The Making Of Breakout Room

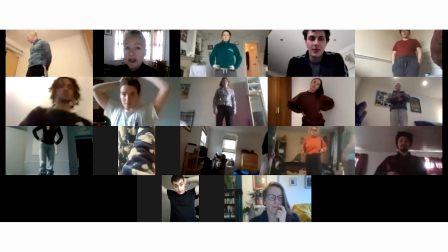[12:11] if two people speak at once we go back to the beginning 10 12
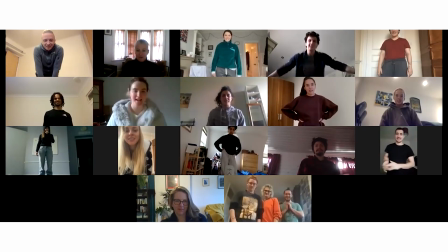[12:21] 1 14 15
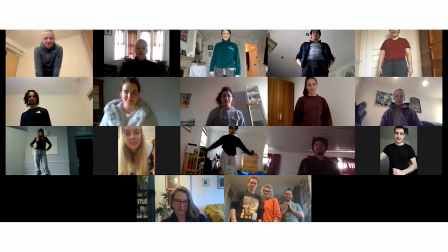[12:28] 16
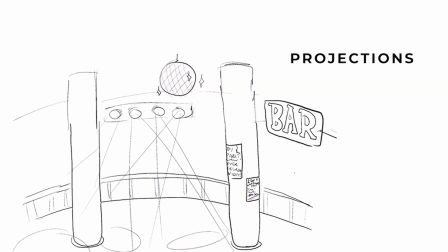One of the main tools, which I think worked really well, and it's surprising it didn't make it more into the show, was for them to have projectors.
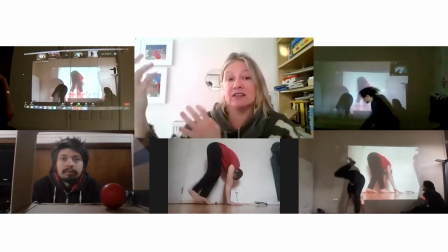[12:44]
And I think the people who had projectors working a lot were able to project other students into the room and they had some lovely moments of play
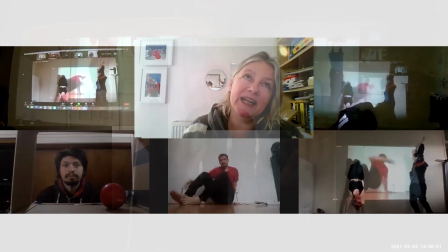[12:53]
with each other as though they were in the same room and I think that's really helped keep people present so
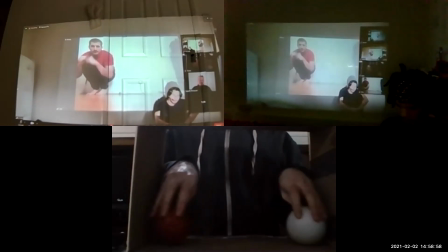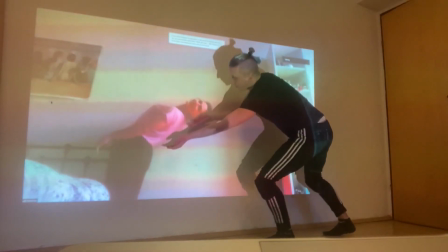[13:07] the task is to work in pairs to look at something that the other person's
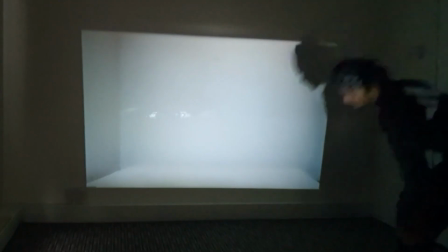[13:12] doing and to think about physically where you might put yourself
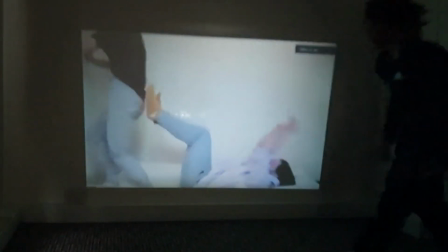[13:17] into that action what's your three dimensional channel that you can safely
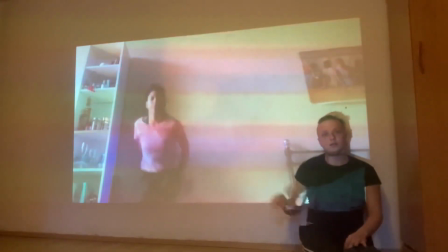[13:22] move through in time and space which is what makes the choreography of it really interesting.
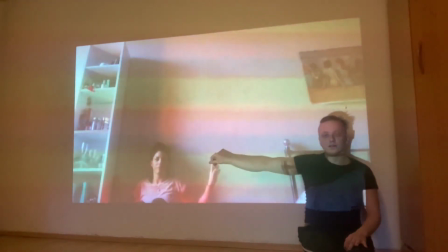[13:28]
Having a little bit of more interaction between each other that really like opened up the way of working together online.
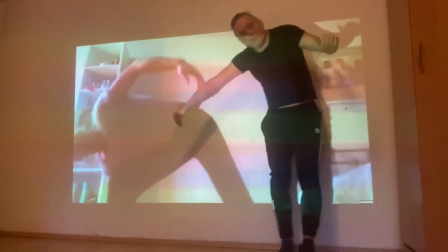[13:36]
Just in terms of getting the sense of connection and being connected to other people's movement qualities and taking their lead and them taking your lead and it was very much a
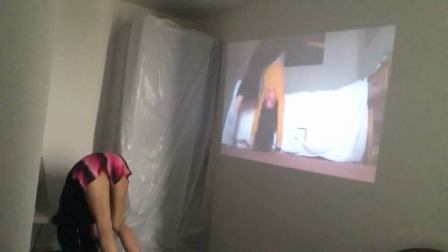[13:47]
physical communication um tool using the projectors so it did help with timing and looking at what people are doing and informing decisions about your movements but more than that for me it was the connection between the performers like it was a really nice exercise and like Brett was
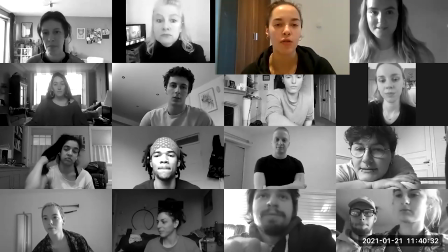[14:06]
saying it's so nice to see like that mirroring image of doing that unison we could get the feeling of being in the same space together so you
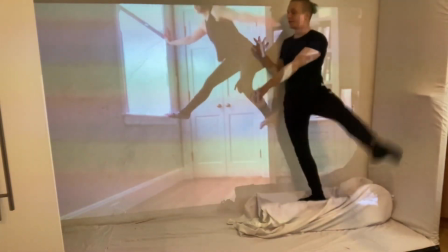[14:14]
could actually see the the other performers next to you or in front of you and
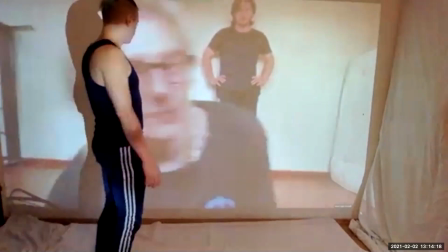[14:21]
It made it easier to
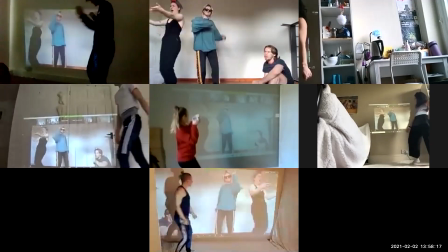[14:23]
react or to feel what the other person was feeling or yeah, just have like a sense of being together My name is Rowan Virgo and my role in the project was both as an editor and and also to help aid in the ways in which we used the technology in the creation of the show.
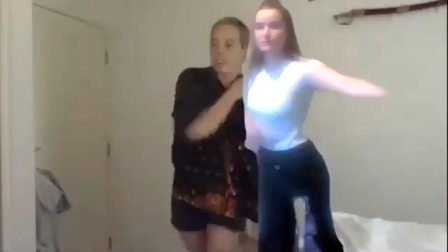[14:48] Could people go and change their virtual backgrounds?
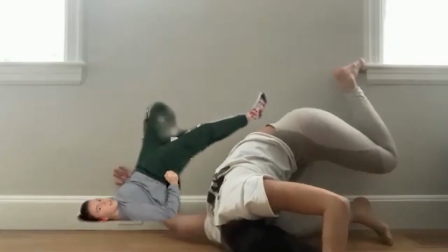[14:53]
We found that using Zoom virtual backgrounds was a good way for the students to put themselves into each other's spaces.
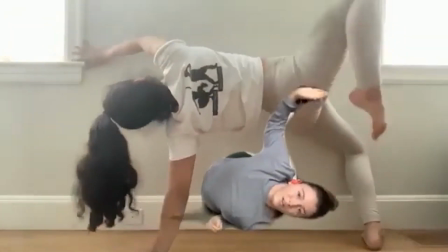[15:02]
One person could record themselves in their space and send that video to somebody else who could set it as their virtual background.
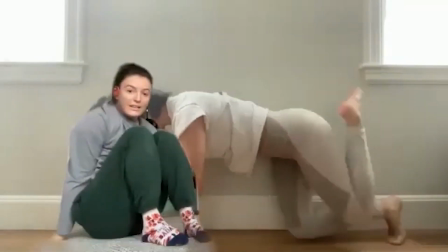[15:10] Yeah, but it says computer doesn't meet requirements to use a virtual background without a green screen.
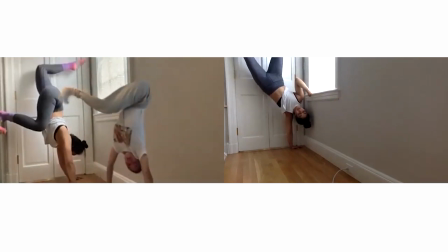[15:19]
Unfortunately, not everyone's computers were able to use virtual background.
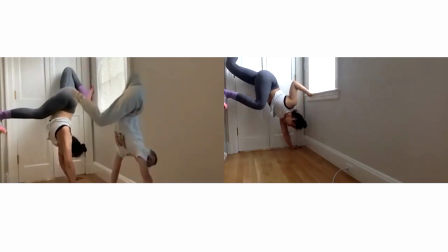[15:24] Oh, that's really nice, Jen, having Tara in the background.
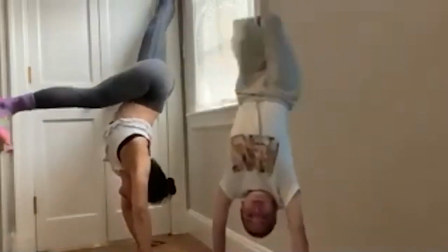[15:30] Let's just pin Jen a second. That's just so... I keep falling for it.
To solve both of these issues, we tried using a program called XSplit, which I was running on my end,
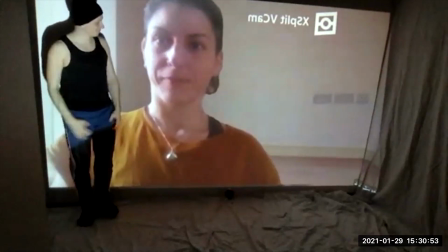[15:42]
capturing the students in their spaces, removing their background and then overlaying them in real time.
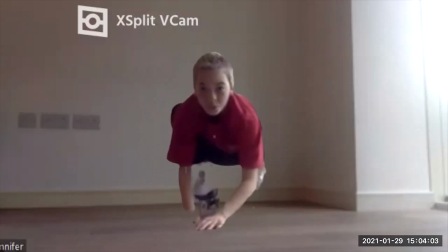[15:49]
But because XSplit is designed for somebody sitting in front of their camera,
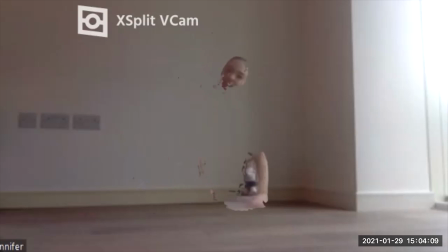[15:53]
it often got confused with circus movement and would lose the person and they disappear from the image.